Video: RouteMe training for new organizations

Hello and welcome to RouteMe. If you're watching this video, most likely means that you or someone in your organization has decided to partner with RouteMe to provide navigation services to your users and customers. In this video, we will go over best practices on how to record the navigation routes and what to do for holding the device, how fast to walk, things to do with turns and direction. Feel free to skip through this video in the chapters listed below to get to exactly where you want to go and what you want to see and listen to the most. Let's begin.
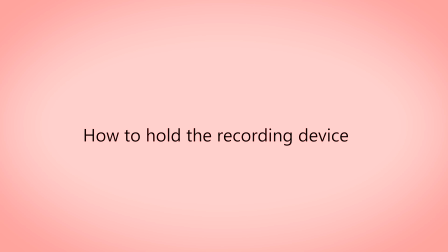0:37 Let's start with how to hold the recording device, as this is one of the most important parts of capturing a good route video.
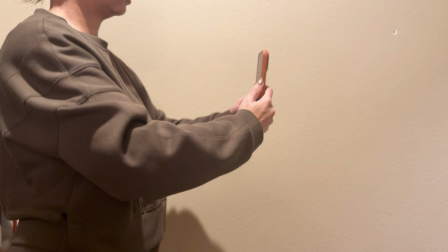0:44 The device should be held no higher than chest level and about 1 foot away from your body.
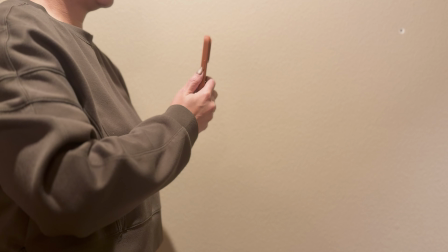0:52 This gives us a natural human point of view that feels realistic and easy to follow.
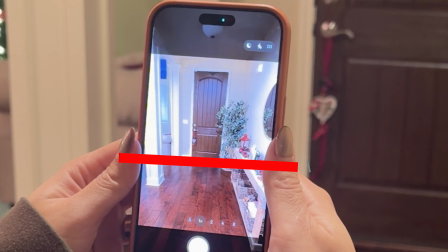0:58 When you look at your screen, the horizon line should sit at roughly 40% from the top of the frame,
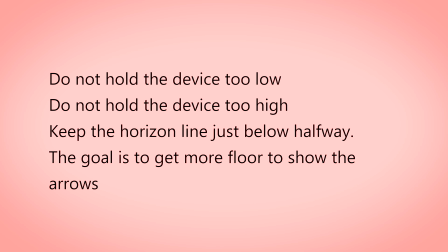1:06 not centered and not too low. This helps viewers clearly see what's ahead without losing important ground level detail.
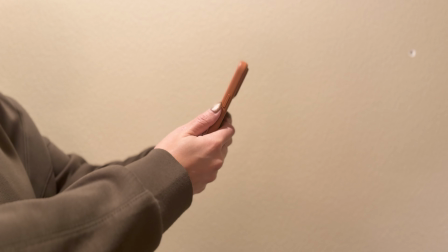1:15 To achieve this, tilt the device slightly downward. Aim for about an 80 to 85 degree angle relative to the ground.
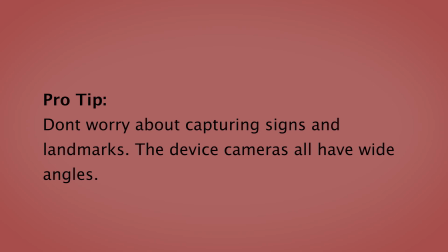1:24 This angle keeps the video stable and ensures signage, walkways, and decision points stay clearly visible.
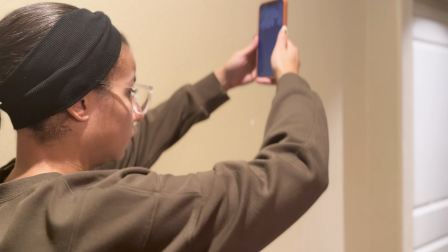1:32 Avoid holding the device too high, too low, or pointed straight ahead.
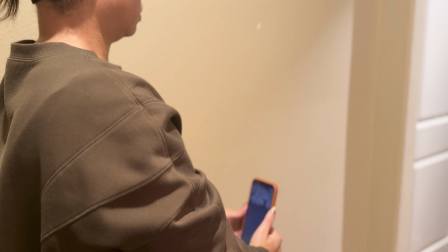1:38 Small changes in angle can make a big difference in how usable the route is.
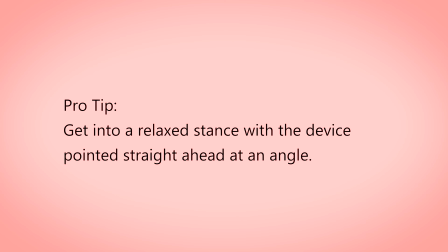1:43 Once your device is positioned correctly, keep your arms relaxed and steady,
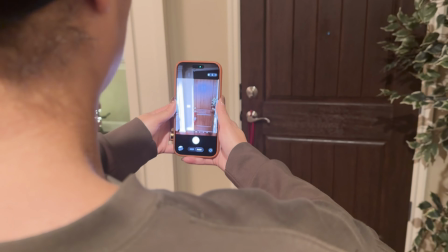1:48 and maintain this position throughout the entire recording.
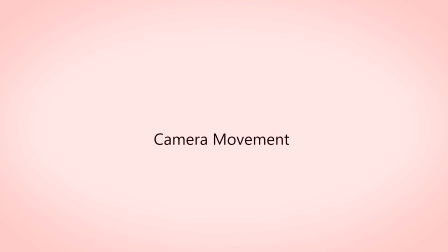1:53 Camera movement, specifically unnecessary wobbles and pans.
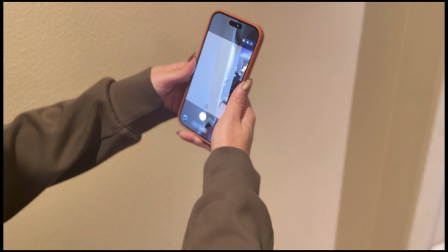2:01 Route videos should always feel steady and predictable.
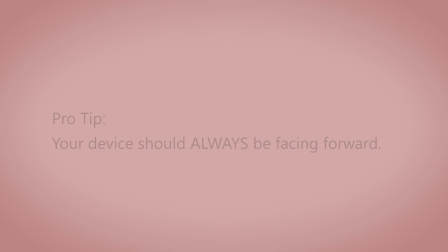2:04 While recording, the device should face forward at all times in the direction that you're walking.
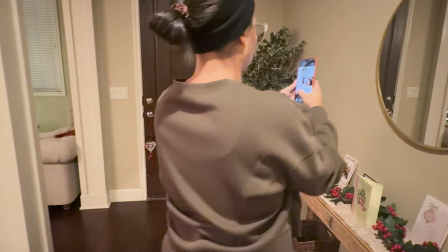2:12 Avoid panning left or right, looking around, or rotating the device.
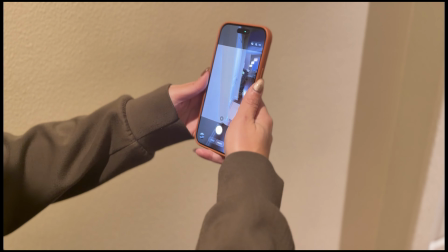2:18 Even small
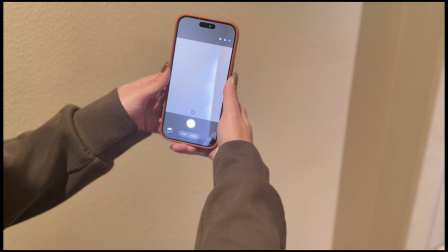2:20 side-to-side movements can be disorienting for viewers and reduce the accuracy of the navigation experience.
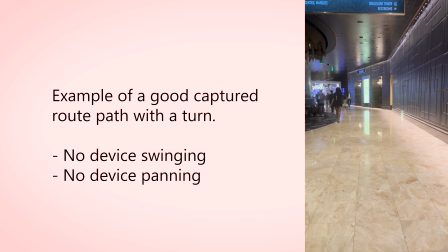2:27 If you need to check signage, a doorway, or a turn, continue walking forward and let it naturally enter the frame.
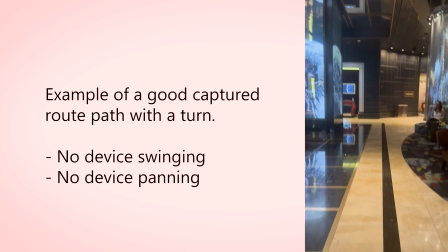2:36 Do not swing or pivot the device to look at it.
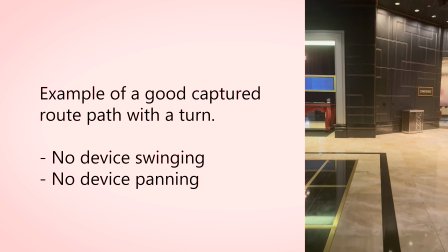2:40 Keep your steps smooth, your arms relaxed, and your focus straight ahead.
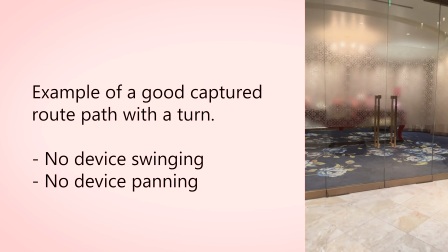2:46 The goal is to record the route exactly as a person would experience it while walking, not to scan the environment.
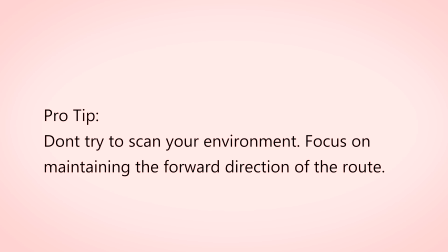2:54 A steady forward-facing video helps users anticipate what's coming next and builds trust in the route path.
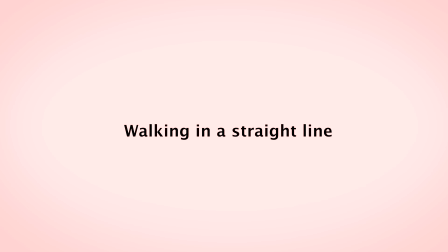3:02 Now let's talk about walking in a straight line. We understand that in busy environments, it's not always possible to walk perfectly straight.
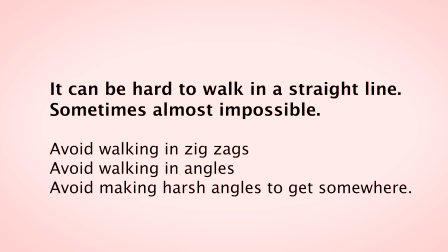3:11 People cross your path, spaces get crowded, and sometimes you just have to adjust. That being said, try to avoid zigzagging whenever possible.
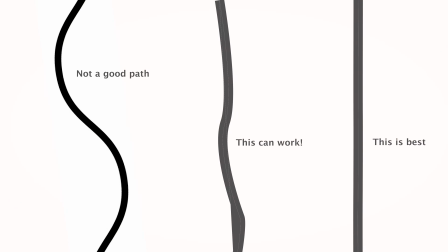3:22 Walking in a consistent straight path makes the route much easier to follow and reduces visual confusion for the viewer.
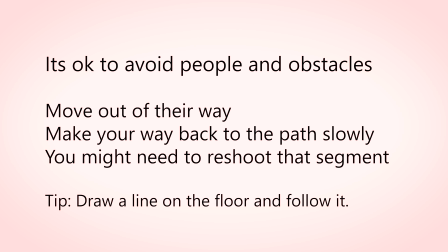3:30 If you need to adjust briefly to avoid an obstacle, do so smoothly and then return to a straight path as quickly as possible. Avoid weaving back and forth or changing directions unnecessarily. Small movements can feel much larger on video.
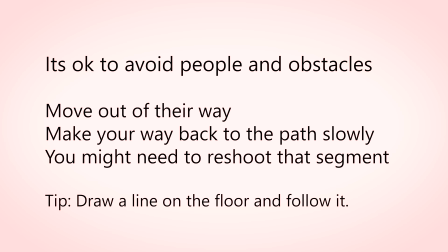3:46 Think of yourself as drawing a clean line on the floor, steady, intentional, and predictable. The single most important piece of creating a good navigation video: turns.
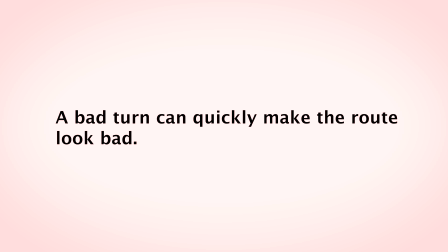4:01 Let's get very specific about turn angles.